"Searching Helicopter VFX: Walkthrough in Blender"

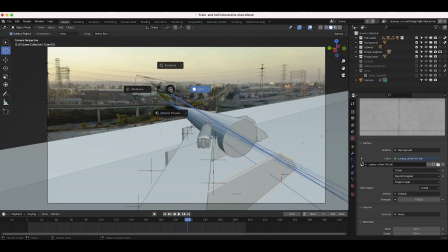And then also, of course, you want to make sure that your CG lighting similarly matches your live action shot as well.
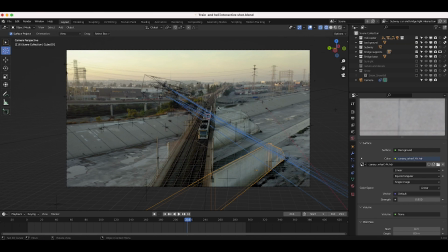So as you can see here from this live action shot, I can kind of tell that the sun is coming from the back left.
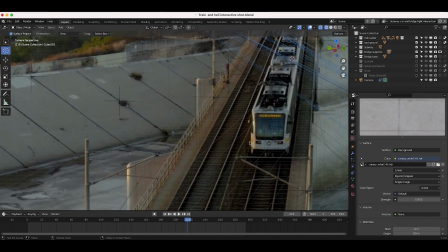You can see kind of on the subway car here that the light is coming generally from this direction.
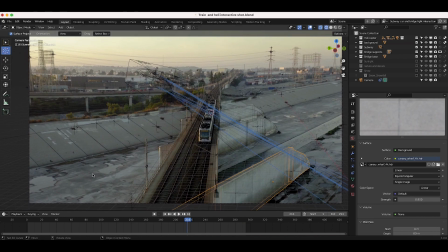It's pretty low in the sky, which is why there's a lot of shadow. It's either the morning or the end of the day.
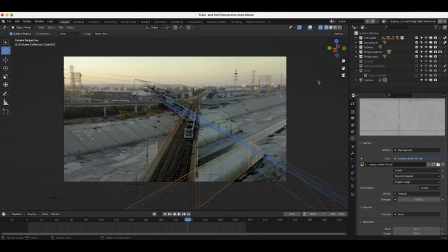But anyways, to replicate that general effect, in addition to our HDRI, I've just added a little sunlight just off to the left of our scene here.
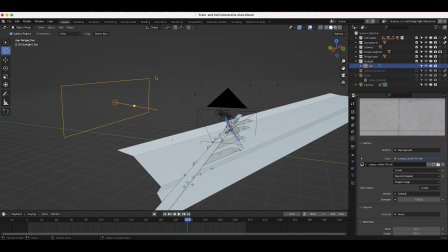And since it was so low in the sky, generally when the sun is low in the sky, there's lots of clouds in front of it, which makes it very diffuse and very soft.
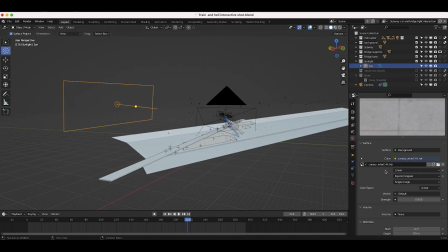So I've increased the size of this area light and then just made it a bit warmer, as you can see here.
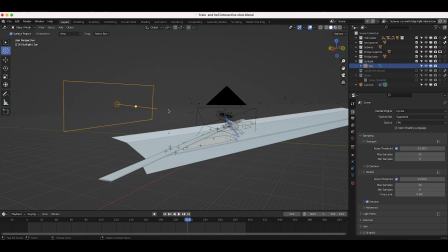But anyways, guys, of course I rendered out all of my passes as a multi-layer OpenEXR sequence so I could get all of my different view layers and all the passes that I wanted in one file output. And then finally I got into the compositing process to bring everything together. Alright guys, so this is our compositing node setup here.
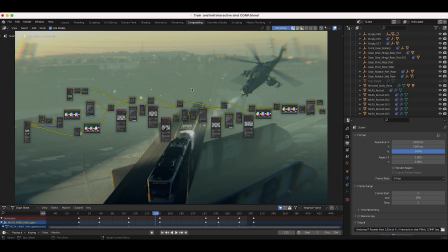It's a fairly simple setup, nothing too complex here, but I'll just go through it layer by layer in order to show you guys the steps that we've used to combine and adjust all these different view layers together in order to get our final shot. So anyways, the first thing we started with was of course our movie clip.
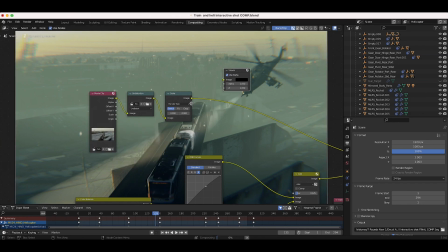So as you can see here, if I just add a viewer node, this is our starting point.
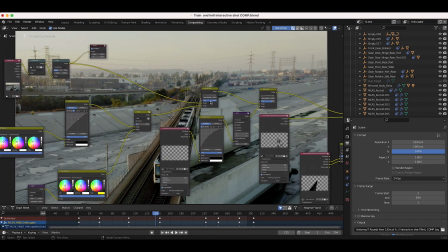Right here, our standard live action shot. The first thing that we overlaid on top of our footage was our helicopter here.
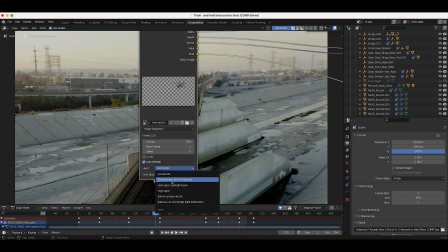From our OpenEXR sequence, we've just selected our helicopter layer.
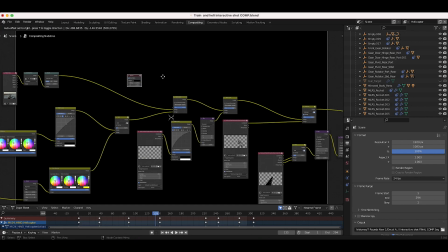I'll go ahead and connect this viewer node to show our helicopter overlaid on top of our shot.
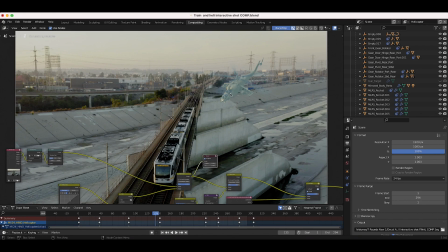You can see that the shadows are way too lifted here, but that's because we color corrected it to match the final shot, not just overlaid on top of our footage here. So we wanted to match it to the mist and everything else we added as well.
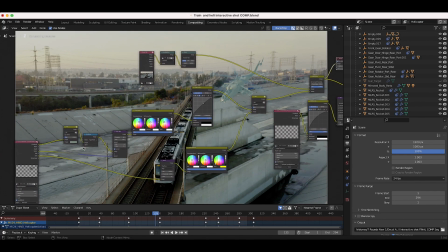But you can see we've added a variety of different effects on top of it. We've added some glare to the spotlight here.
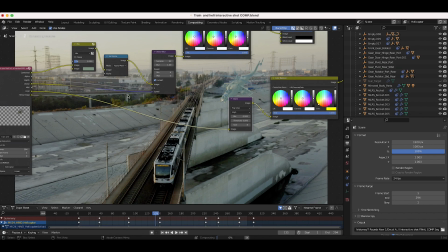I rendered out an emission pass of our helicopter since we added a spotlight to the front of our helicopter. I'm not sure I went over that, but we added a little emission material to the front of our helicopter, and then I added some glare to that and then overlaid it on top of everything.
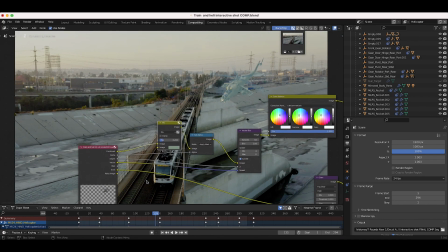But yeah, essentially just overlaid our helicopter element. I lifted the shadows a bit with some color correction nodes here,
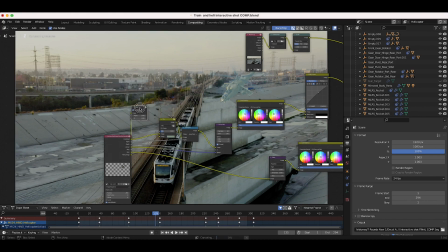so you can see the helicopter without any of this color correction here. real quick, you can see that's our helicopter view layer.
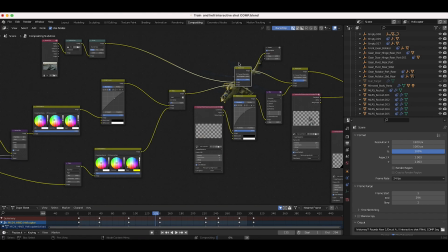And then I've added all of these effects in between in order to overlay it with this alpha over node and combine it with our live action footage,
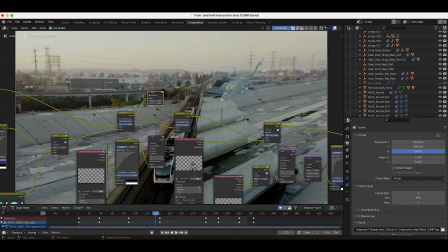which would give us this viewer output right here in a second. There we go. And the next thing that we added in our node compositing tree was our helicopter spotlight beam.
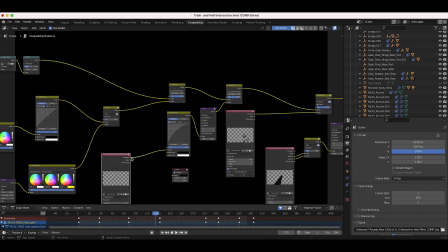So as you can see here, if I again bring over my fancy viewer node here and show what the spotlight beam view layer looks like by itself here.
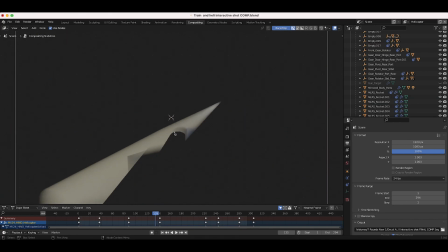And as you can see here, I've enabled the train as well as the bridge geometry to be a holdout on this view layer so that the spotlight would only show up when it was in front of these objects.
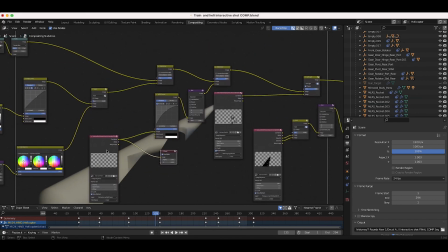So that's a nice way to add a little bit of depth to your scene. But anyways, I've added some RGB curves to brighten up the spotlight beam,
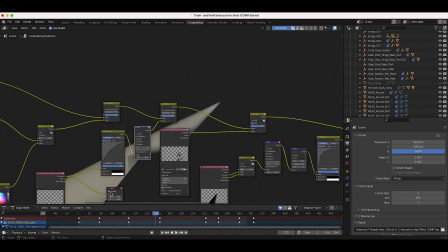and then I've just blurred it a little bit as well to blend it into our environment, take the edge off the sharpness of everything.
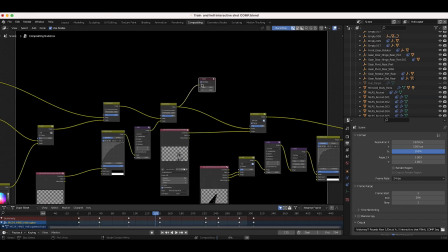So as you can see here, once we added our spotlight, we get something like this.
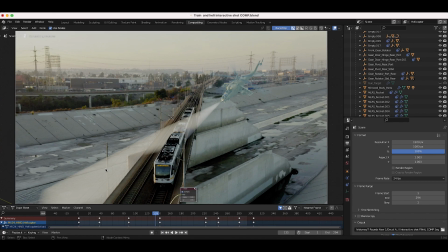And right now the volumetrics of the spotlight don't make sense at all because of course we don't have the mist added to our environment. If there are no volumetrics in your environment, why would there be the spotlight lighting up volumetrics that aren't there?
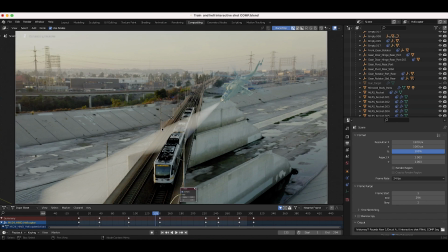So of course we need to add our mist on top of this and then bring everything a little bit darker in our post-production process as well in order to actually make this make sense. So both these two elements will come together, both the lifted shadows of the helicopter as well as the spotlight beam effect, once we add that mist on top of everything and darken it down a bit.
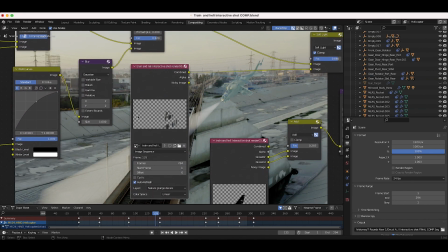But anyways, the next thing that we added were our Grunge Decals from our texture stamps add-on.
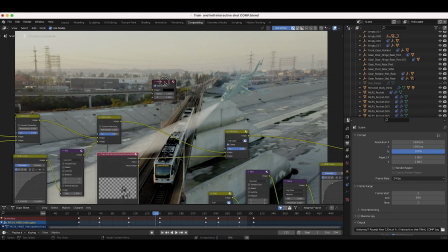So if I bring over our viewer node, we've just combined it here.
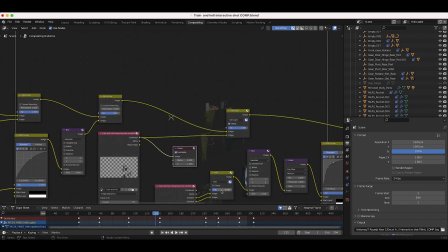So this is our texture stamps render, and we've just literally added no effects to this at all,
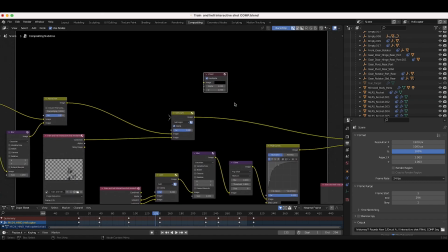but we have used a soft light mix node here. So we're using a little bit of a different blend mode to blend everything together.
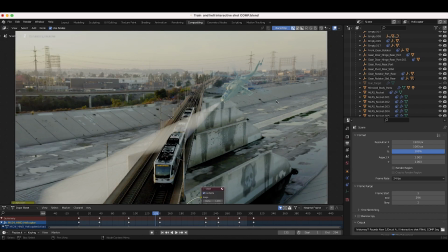And again, it doesn't look perfect right now, but once we bring it down and add that mist, everything will be blended together.
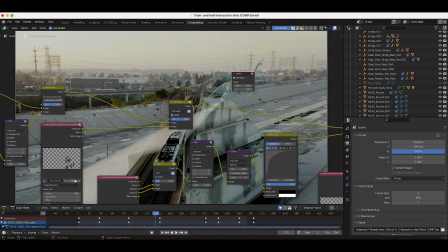So keep in mind, I'm combining all of these together and then tweaking them in that process. I'm not trying to make the helicopter look perfect as soon as I add it.
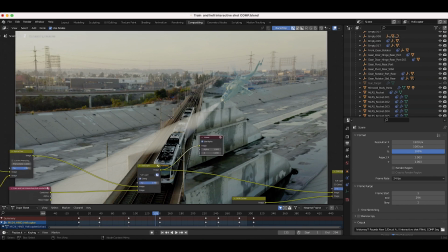I want to combine everything and then adjust from there. But different people have different processes, obviously.
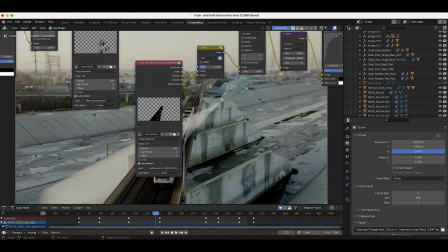This is just mine. And yeah, the next thing that we added after adding our grunged up environment and changing the blend mode a bit here,
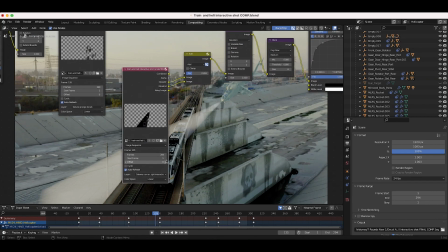I added our train and helicopter light interaction.
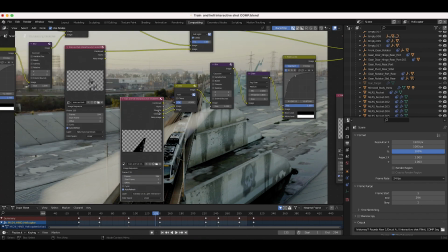So as you can see here, I've used our Glossy Direct and Glossy Indirect paths and added them together here and played around with the factor a bit.
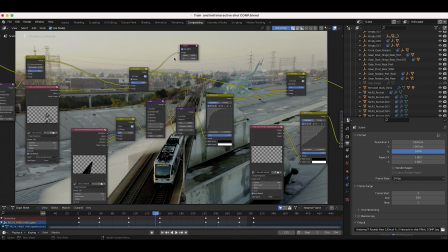So I'll show you guys what we've done here. If I can bring our viewer node.
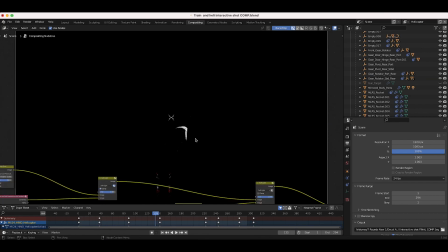So as I showed you before, here's our Glossy Direct pass, which is that perfect, spotlight effect.
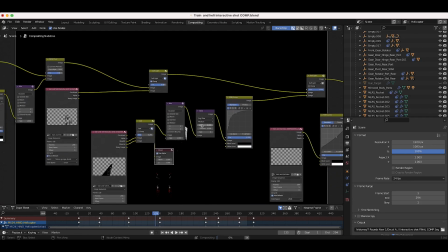And then I combined it with our Glossy Indirect just slightly to add a little bit of bounce lighting as well.
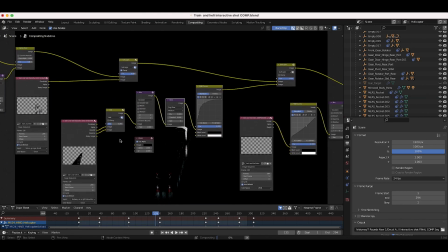And then I've, added some blur to it, added some glare. So you can see the different effects that we've added to it.
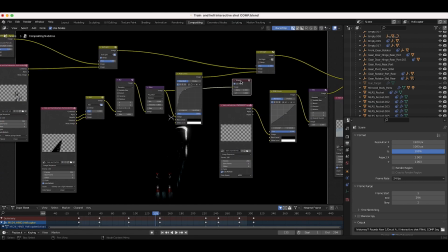You can see there's some glare there. You can see all these effects, increase the RGB curves.
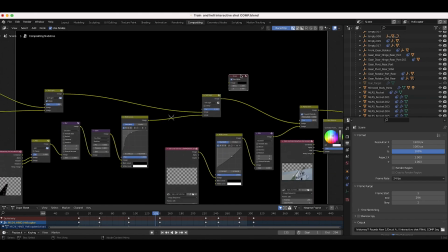You can start to see some artifacts here, but then once we combine it on top of our footage, we get something like this.
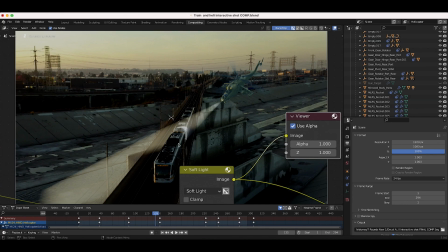So what I did is I gathered the data that I thought was necessary in order to replicate this spotlight effect and then overlay it on top of our train.
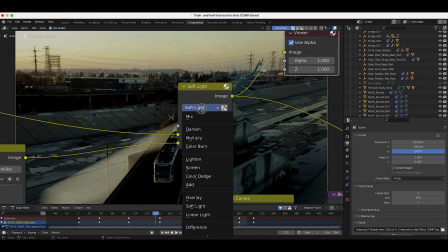And then I just played around with the blend modes essentially. So I've used the soft light blend mode here, which worked out pretty well.
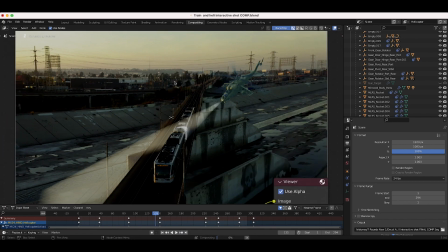But of course, you can use a variety of different blend modes, like here's add.
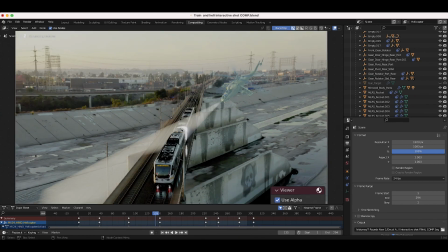If you don't want it to darken down the footage as well, you can play around here. Of course, you'll have to color correct accordingly, but you can kind of play around with these blend modes here. Now that you've captured the data through your different passes that you want, you can play around with it and try to get the result that you want. So again, I used our soft light blend mode, and I thought it looked pretty nice because it's bringing down the train at the areas other than where the spotlight is hitting. So I thought I gave a nice look to the shot. Then on top of our spotlight interaction, I've added our snow pass here,
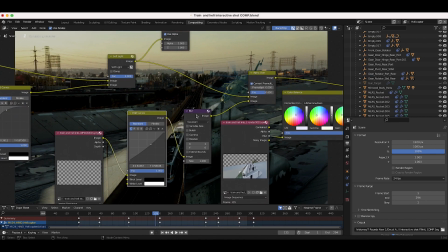and I've added a little bit of RGB curves to bring down the brightness a bit, and then a little bit of blur to it as well to blend it into the shot.
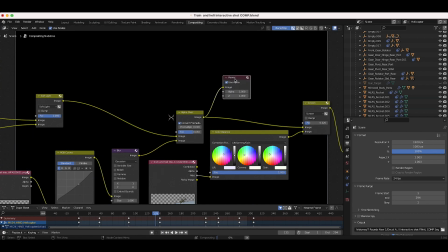So you can see, just use an alpha over node to combine our snow on top of everything.
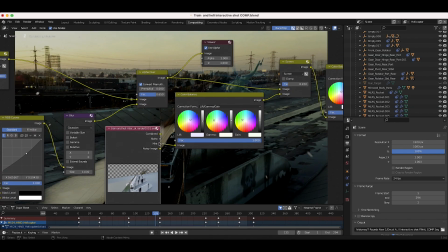So there you go. And finally, I've rendered out the geometry with a mist pass, which is one of my favorite things to add to scenes.
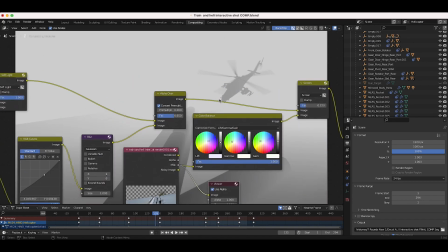Just mist makes a lot of things really cinematic. So as you can see here, just a mist pass of our environment.
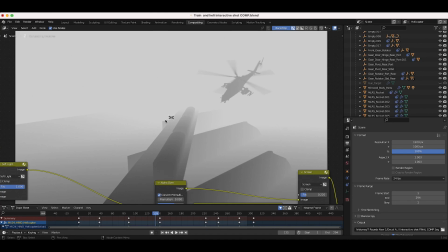And I do have a tutorial on this concept as well. I have a tutorial on how you can pretty much add mist to any live action or CG shot. So I'll put a link to that in the description as well. But a fairly simple concept. Essentially, as I mentioned, just recreating the geometry of the scene and then exporting a mist pass of that geometry.
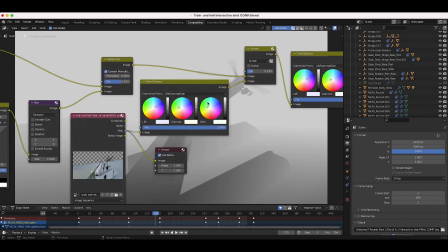So just overlaid that with some color balance. As you can see, I've added a little bit of green to it to stylize it a bit.
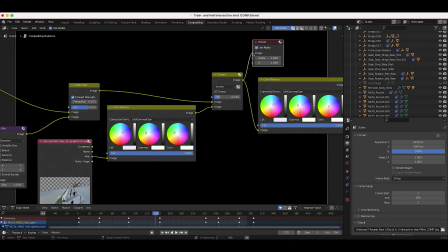But yeah, after adding that mist almost, we get something like this, which is pretty close to our final result.
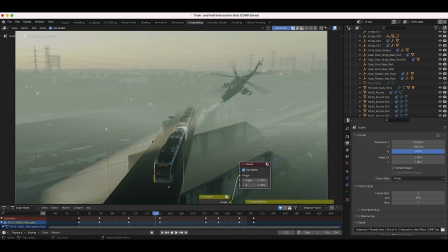I was pretty happy with this. You can see that it's not perfect. You know, our spotlight, I don't think would be going out this far. I think it would be fading off a bit. However, I was pretty happy with the result for, you know, around a day of working on this. I was pretty pleased with it. So didn't really feel like tweaking any longer, especially since I'm trying to get these videos out to you guys as well.
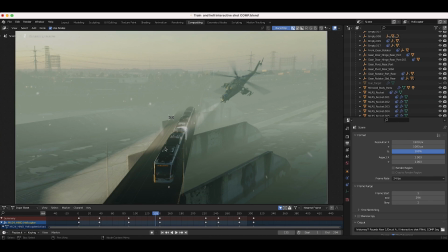But yeah, these are all of our passes combined on top of each other. In order to stylize this a little bit more, I gave it a little bit of color correction.
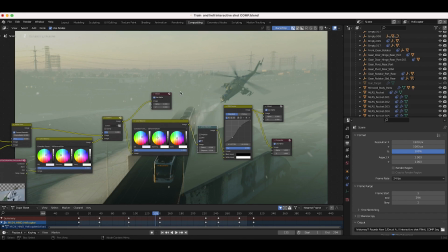And then I'm a big fan of adding a little bit of lens distortion on top of things. A lot of people don't like adding lens distortion, but I kind of like a little bit of a gritty look.